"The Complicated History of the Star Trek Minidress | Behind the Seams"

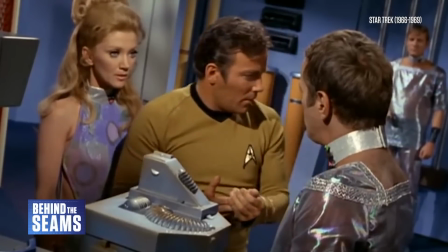Star Trek has never been afraid to make bold fashion choices, whether it's the outdoor lingerie in the Next Generation episode Justice,
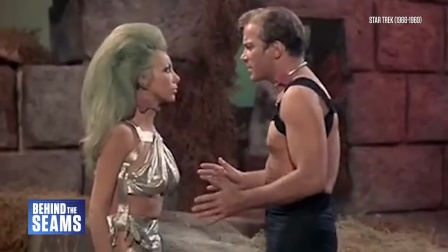the glamorous alien girls of the original series, or the graceful robes worn by the Vulcans.
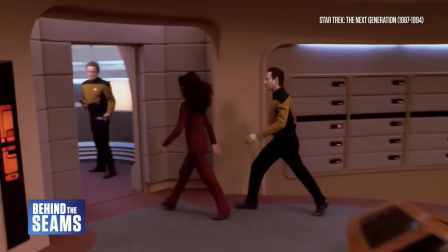Meanwhile, the Starfleet Uniform offers insight into our evolving image of what the future might look like,
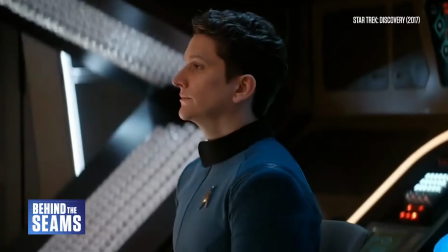depicting Starfleet as a utopian organisation of scientists, diplomats, and explorers.
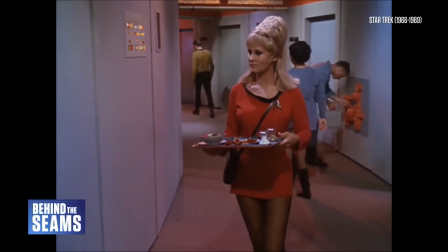In the 1960s, this included women wearing super short mini dresses,
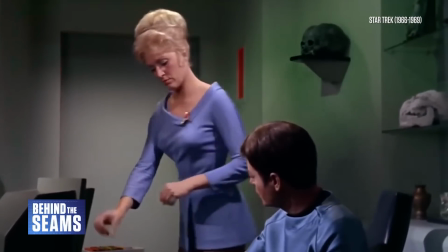an iconic look that would probably be criticised in a modern TV show.
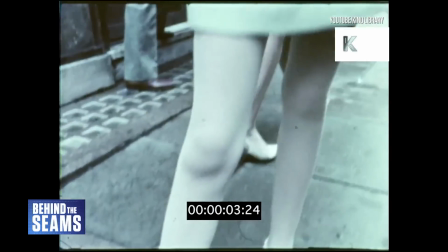Starfleet's miniskirts were phased out in later spin-offs, perceived as a relic of a bygone era, but this issue is more complicated than you might think.
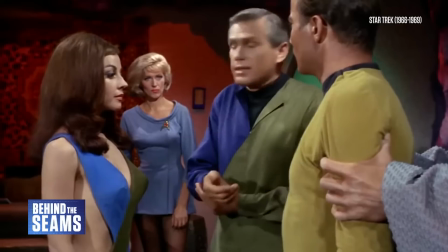In the 1960s, miniskirts were seen by many as a modern, empowering fashion choice.
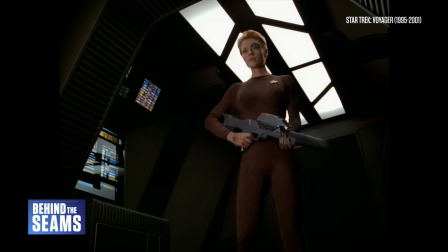Meanwhile, the 1990s Star Trek shows found different ways to sexualise female characters, often with more uncomfortable costumes.
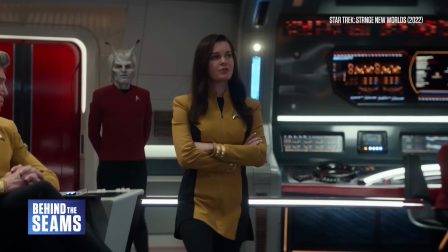In recent years, the Starfleet mini dress, also known as the scant,
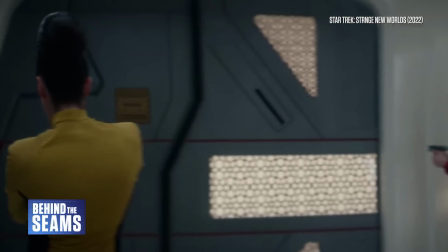has been revived and reappraised as a more practical garment, beloved by cosplayers.
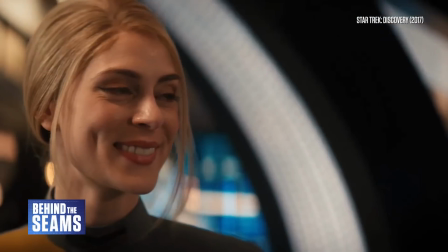It's also the focus of much discussion regarding gender roles in the Star Trek universe,
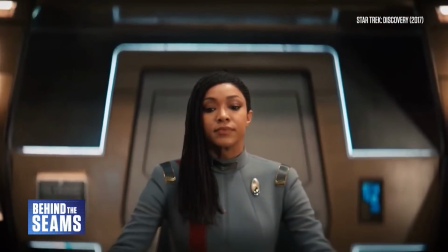as the franchise develops a more sophisticated understanding of gender and sexuality.
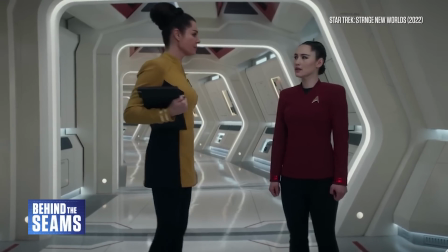So, what's the scant all about?
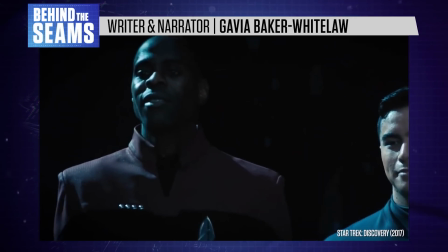Hi there, I'm Gavia Baker-Whitelaw. Welcome back to Behind the Seams, exploring the world of costume design.
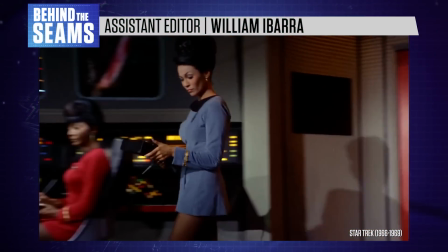Premiering in 1966, Star Trek's original series combined speculative sci-fi with fun,
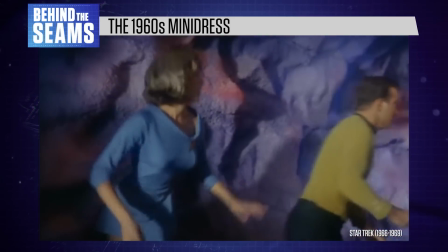episodic comedy drama, filmed on a low budget with plenty of enthusiasm.
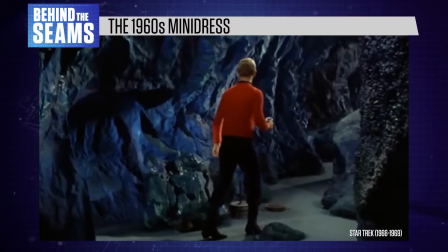Bill Tice was the main costume designer, and the original uniforms were simple and eye-catching,
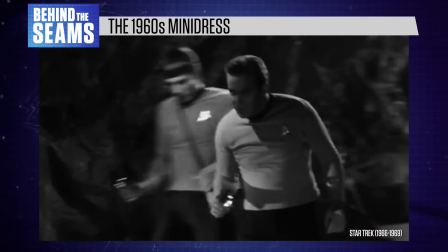designed to work both on black and white TVs and in full colour.
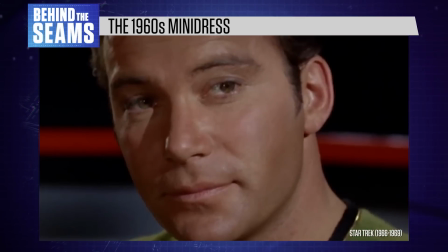In fact, a lot of the show's design choices revolved around the growing popularity of colour TV.
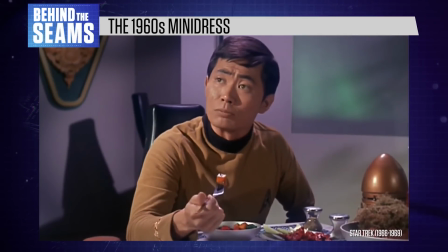Members of the command crew wear gold shirts, science and medical officers wear blue,
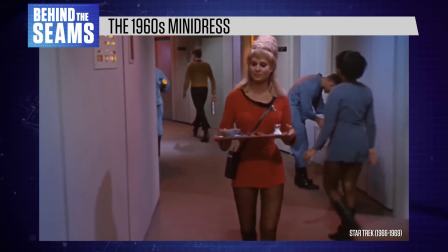and red uniforms indicate engineering, security, and communications officers.
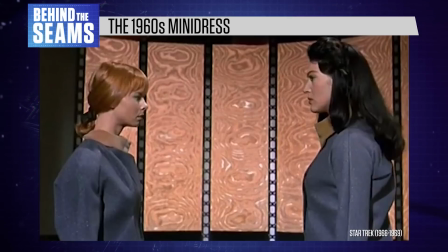And while a few women did wear pants, the most prominent female characters, Lieutenant Uhura,
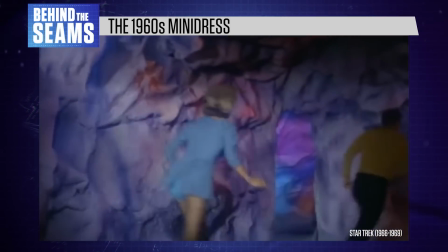Nurse Chapel, and Yeoman Rand, all wore mini dresses with long sleeves and tights underneath.
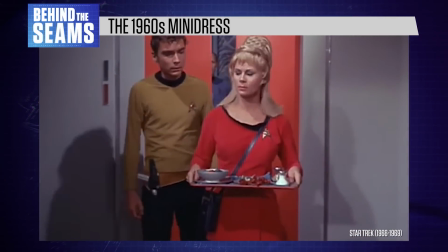But the miniskirts arrived thanks to a suggestion from Yeoman Rand actress Grace Lee Whitney,
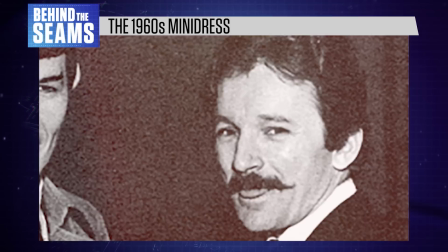who wanted the women to look more fashion-forward, as was Bill Tice, who became known for designing revealing outfits for female guest stars.
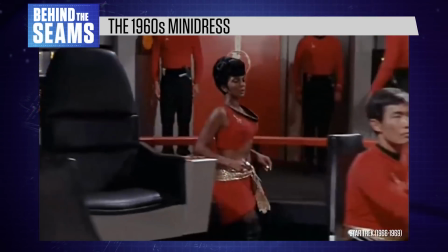So Starfleet's women began to dress like the archetypal, single,
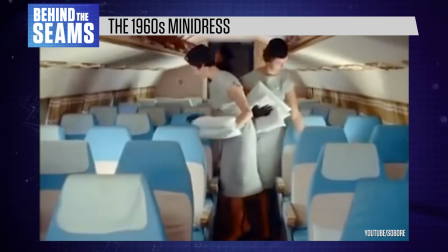sexually independent 1960s women, echoing the glamorized image of air hostesses at the time.
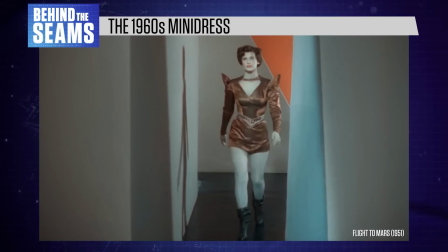Miniskirts already appeared in sci-fi imagery in the 1940s and 50s, symbolizing modernity and fulfilling a desire to see women's legs.
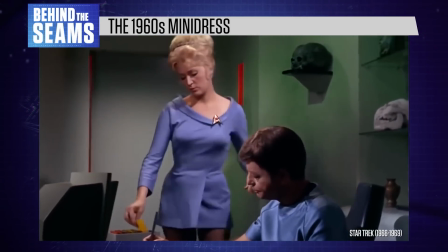By the time Star Trek arrived in the mid-60s, miniskirts were a mainstream fashion trend.
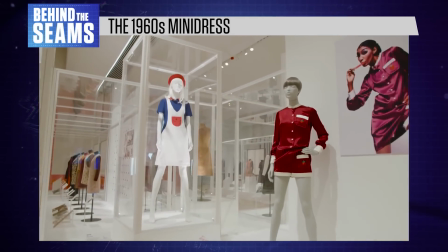Popularized by designers like Mary Quant, miniskirts were cool, youthful, and modern,
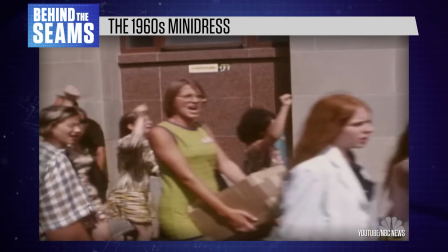tying in with the women's liberation movement and representing a departure from the restrictive trends of the 50s.
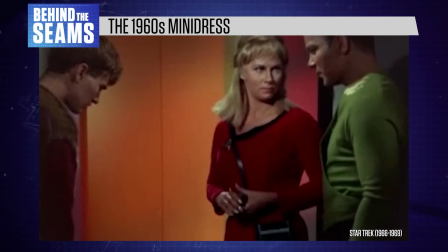It's actually no surprise that Starfleet's mini dresses came at the suggestion of a young woman.
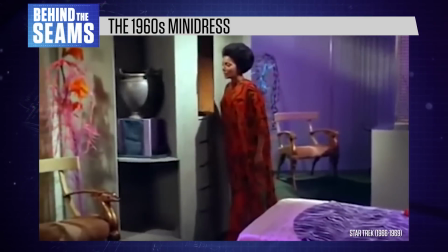And in her autobiography, Uhura actress Nichelle Nichols struck back against the idea that these outfits were sexist or exploitative.
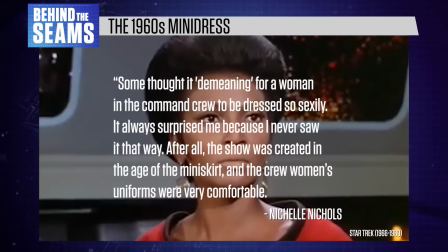Some thought it demeaning for a woman in the command crew to be dressed so sexily. It always surprised me because I never saw it that way. After all, the show was created in the age of the miniskirt, and the crew women's uniforms were very comfortable.
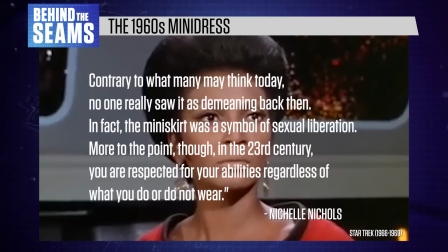Contrary to what many may think today, no one really saw it as demeaning back then. In fact, the miniskirt was a symbol of sexual liberation. More to the point though, in the 23rd century, you are respected for your abilities regardless of what you do or do not wear.
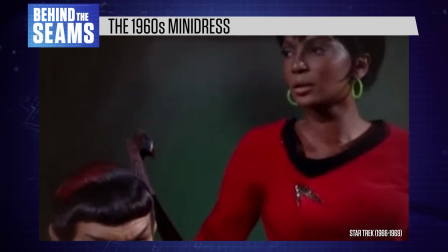This viewpoint is a great illustration of Star Trek's cultural legacy, where the show was groundbreaking and progressive in many ways,
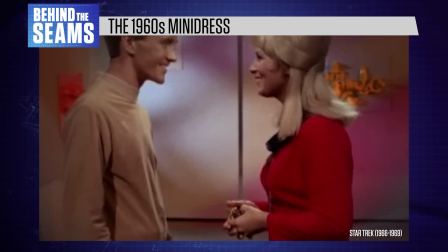while occasionally feeling dated to modern eyes, especially when you don't have this historical context.
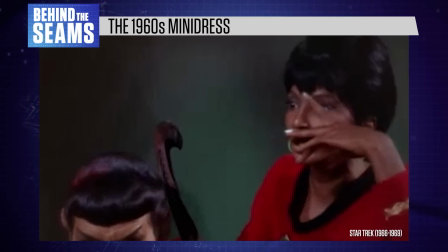Characters like Uhura and Yeoman Rand fit into a particular 1960s image of independence.
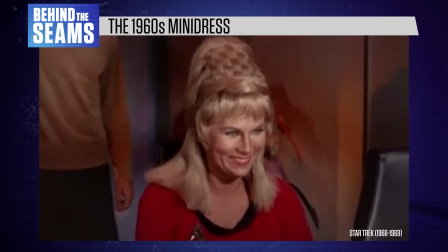A single woman who can make her own way in a male-dominated career while also being fun and sexy.
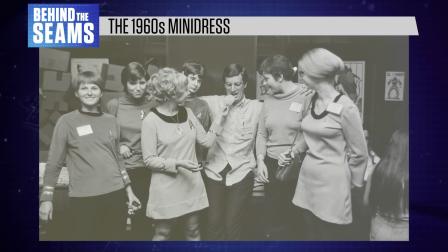We know from vintage Star Trek conventions that many fans embraced the mini-dress uniform, and it remains popular as a retro symbol of classic Trek.
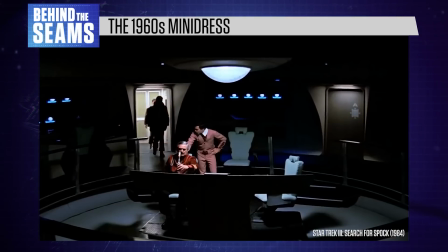However, these costumes were phased out when Star Trek returned in the 1980s, as the franchise shifted to fit the times.
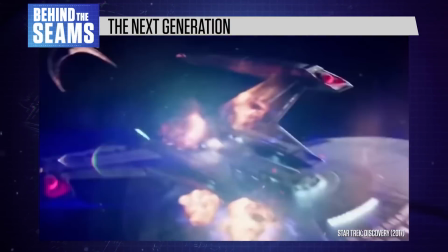While Star Trek includes numerous war storylines, Starfleet isn't meant to be an explicitly military organisation.
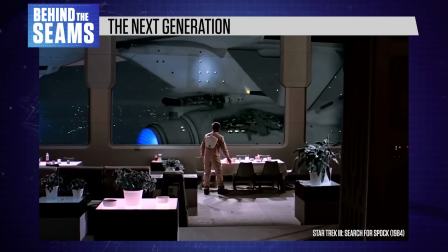It's more geared toward diplomacy and exploration, tying into the show's utopian ethos.
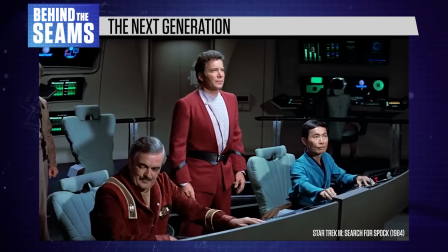That's reflected in the Starfleet uniforms, which usually avoid military imagery.
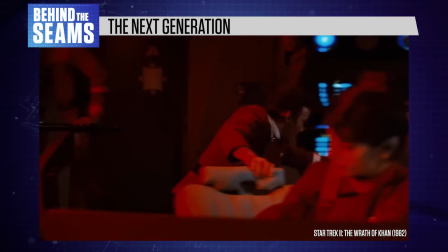The most overtly military uniforms appear during the original series movies, several of which feature Cold War themes.
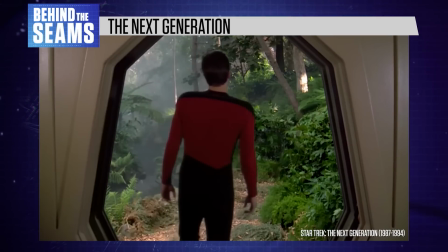Then in 1987, the franchise developed a new aesthetic for the next generation,
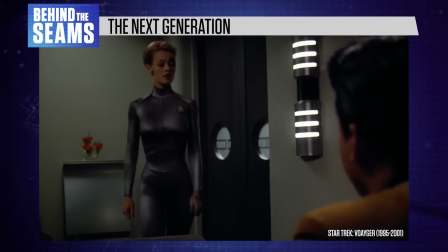which was soon followed by Star Trek Voyager and Deep Space Nine.
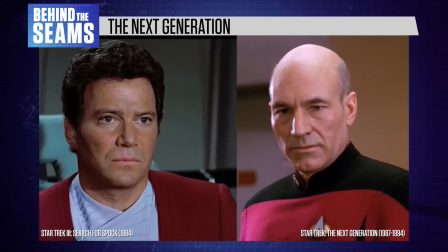Contrasting Picard's diplomatic skills with Kirk's action hero image, the next generation aimed for a more peaceful and business-like atmosphere,
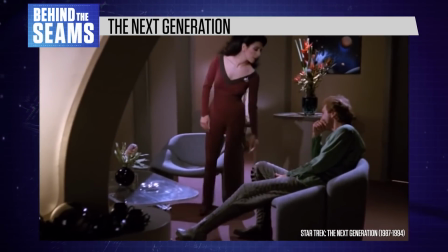with Picard's Enterprise resembling a sleek 1980s office building.
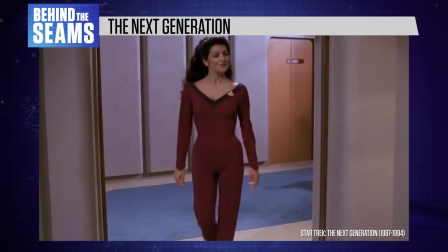The first season of The Next Generation was a transitional point for the franchise,
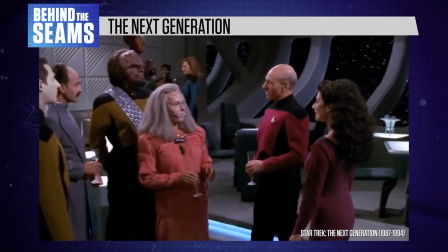with a new cast and crew figuring out how to update Star Trek for modern viewers.
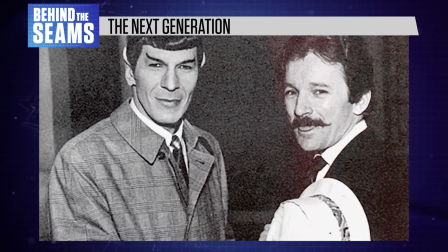Showrunner Gene Roddenberry was still in charge, and Bill Tice also designed the new uniforms.
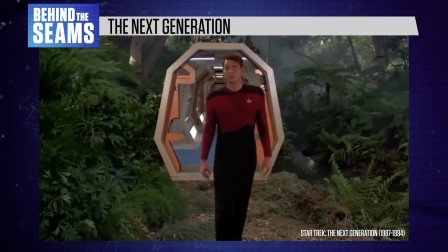Following a more subtle colour scheme, the new Starfleet outfits consisted of unisex jumpsuits,
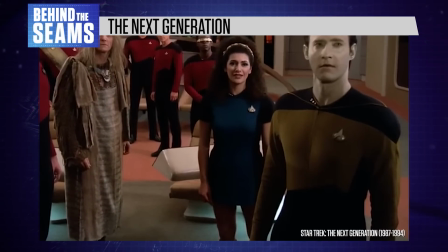although some female characters still wore mini-dresses in early seasons, including Deanna Troi in the show's pilot episode.
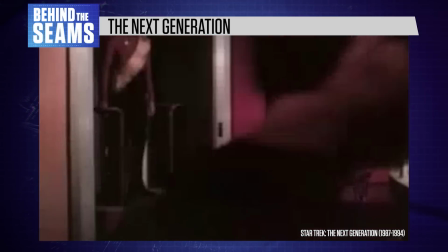More importantly though, The Next Generation included a couple of men wearing the mini-dress uniform, aka the Scant.
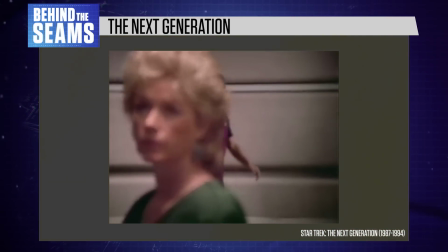They only appeared as background extras, but it was a subtle cue that Star Trek's gender roles were moving with the times.
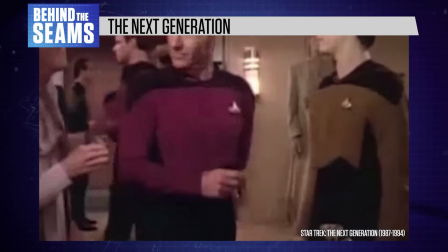The jumpsuit and the Scant were now canonically unisex items that crew members could choose to wear as a matter of preference.
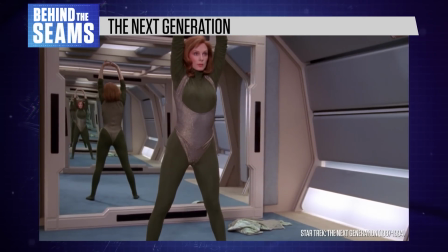In theory, anyway. Behind the scenes, there was a continual tug of war regarding the portrayal of female characters.
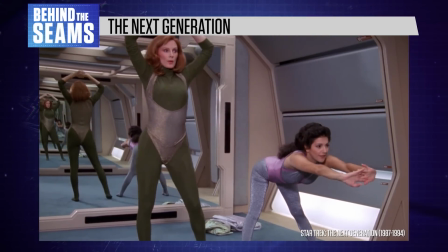Many of the show's lead actresses have discussed their experiences with sexism and discrimination in the 90s, and this was very visible in Deanna Troi's costumes.
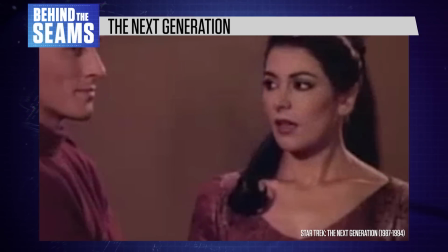As the ship's counselor, Troi didn't wear a typical Starfleet uniform for the first 6 seasons of the show, opting for tight, cleavage-bearing catsuits.
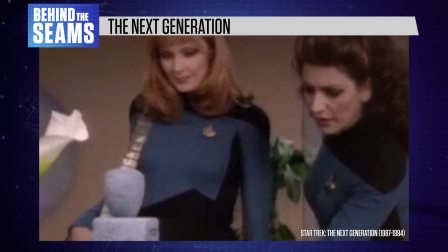Then in season 6, a new commanding officer ordered Troi to start wearing a uniform, a change that soon had an impact on the show's writing.
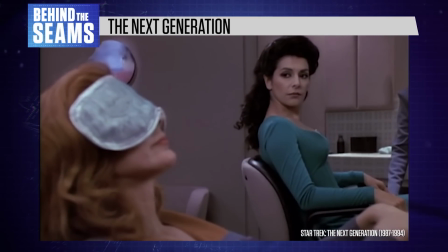According to actress Marina Sirtis, as soon as she stopped wearing sexy costumes,
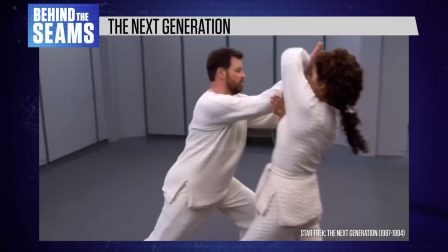Troi immediately became more competent, with the writers giving her more meaningful dialogue.
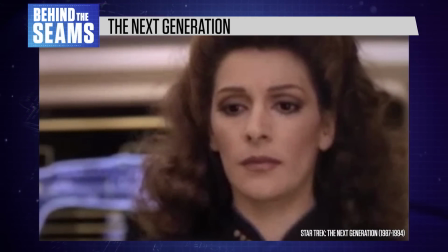I knew you'd encourage me.
It's a pretty grim story, highlighting some of the differences in attitude between Star Trek in the 60s and 90s.
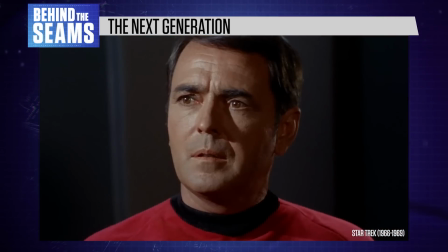In the original series, the sexy uniforms were arguably a way to reassure viewers that these women were still attractive and feminine,
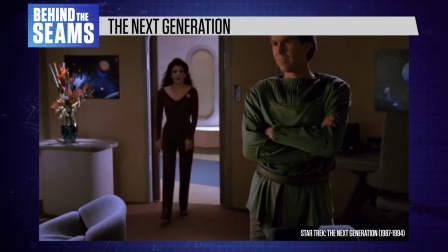while being competent experts in a futuristic workplace. Meanwhile, in The Next Generation, Deanna Troi often received a more limited role,
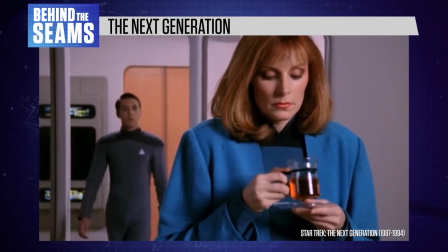while wearing sexier costumes than the more serious female characters like Dr. Crusher or the tough security officer Tasha Yar.
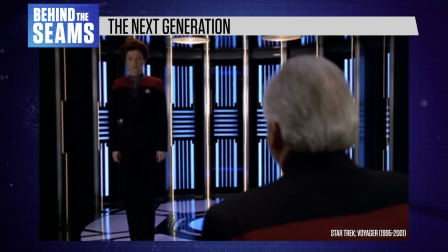The jumpsuit uniforms continued through the 1990s in Star Trek Voyager and Deep Space Nine,
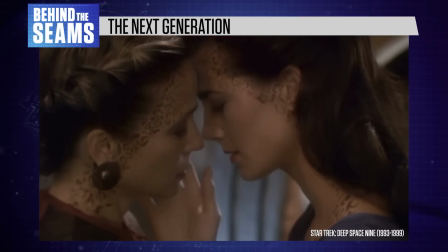while the franchise also pushed the envelope with queer and transgender themes, most notably with DS9's Jadzia Dax.
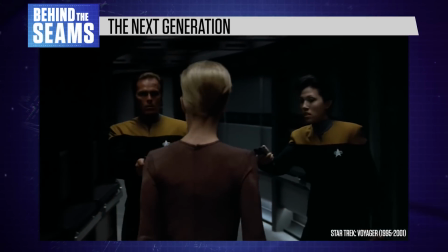This era of costume choices illustrates the conflict between 1990s ideals about equality
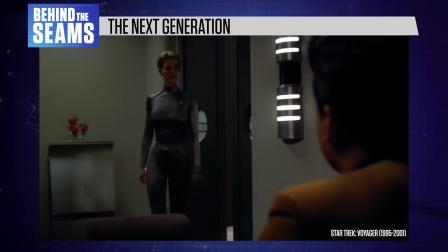in the workplace and the reality that these shows were still controlled by male-dominated creative teams.
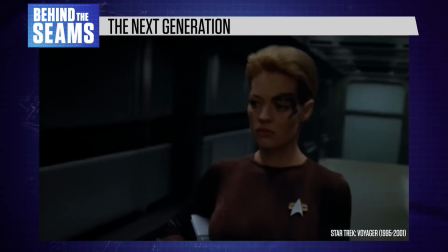For instance, while Voyager included far more meaningful screen time for women,
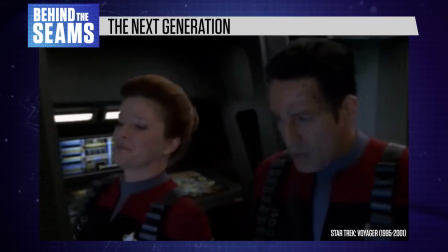there's speculation that the show's creators tried to balance out Captain Janeway's tough
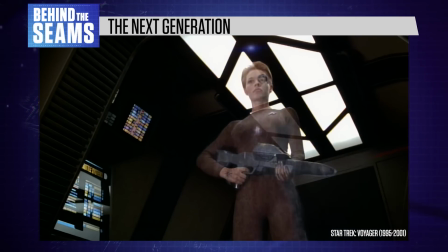leadership role by introducing 7 of 9 with an overtly sexualized appearance.
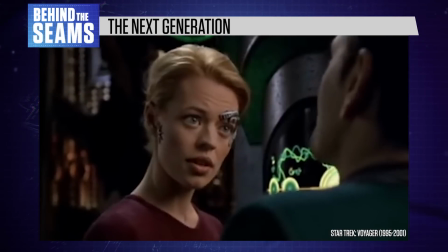My appearance is sufficient. Sufficient, yes.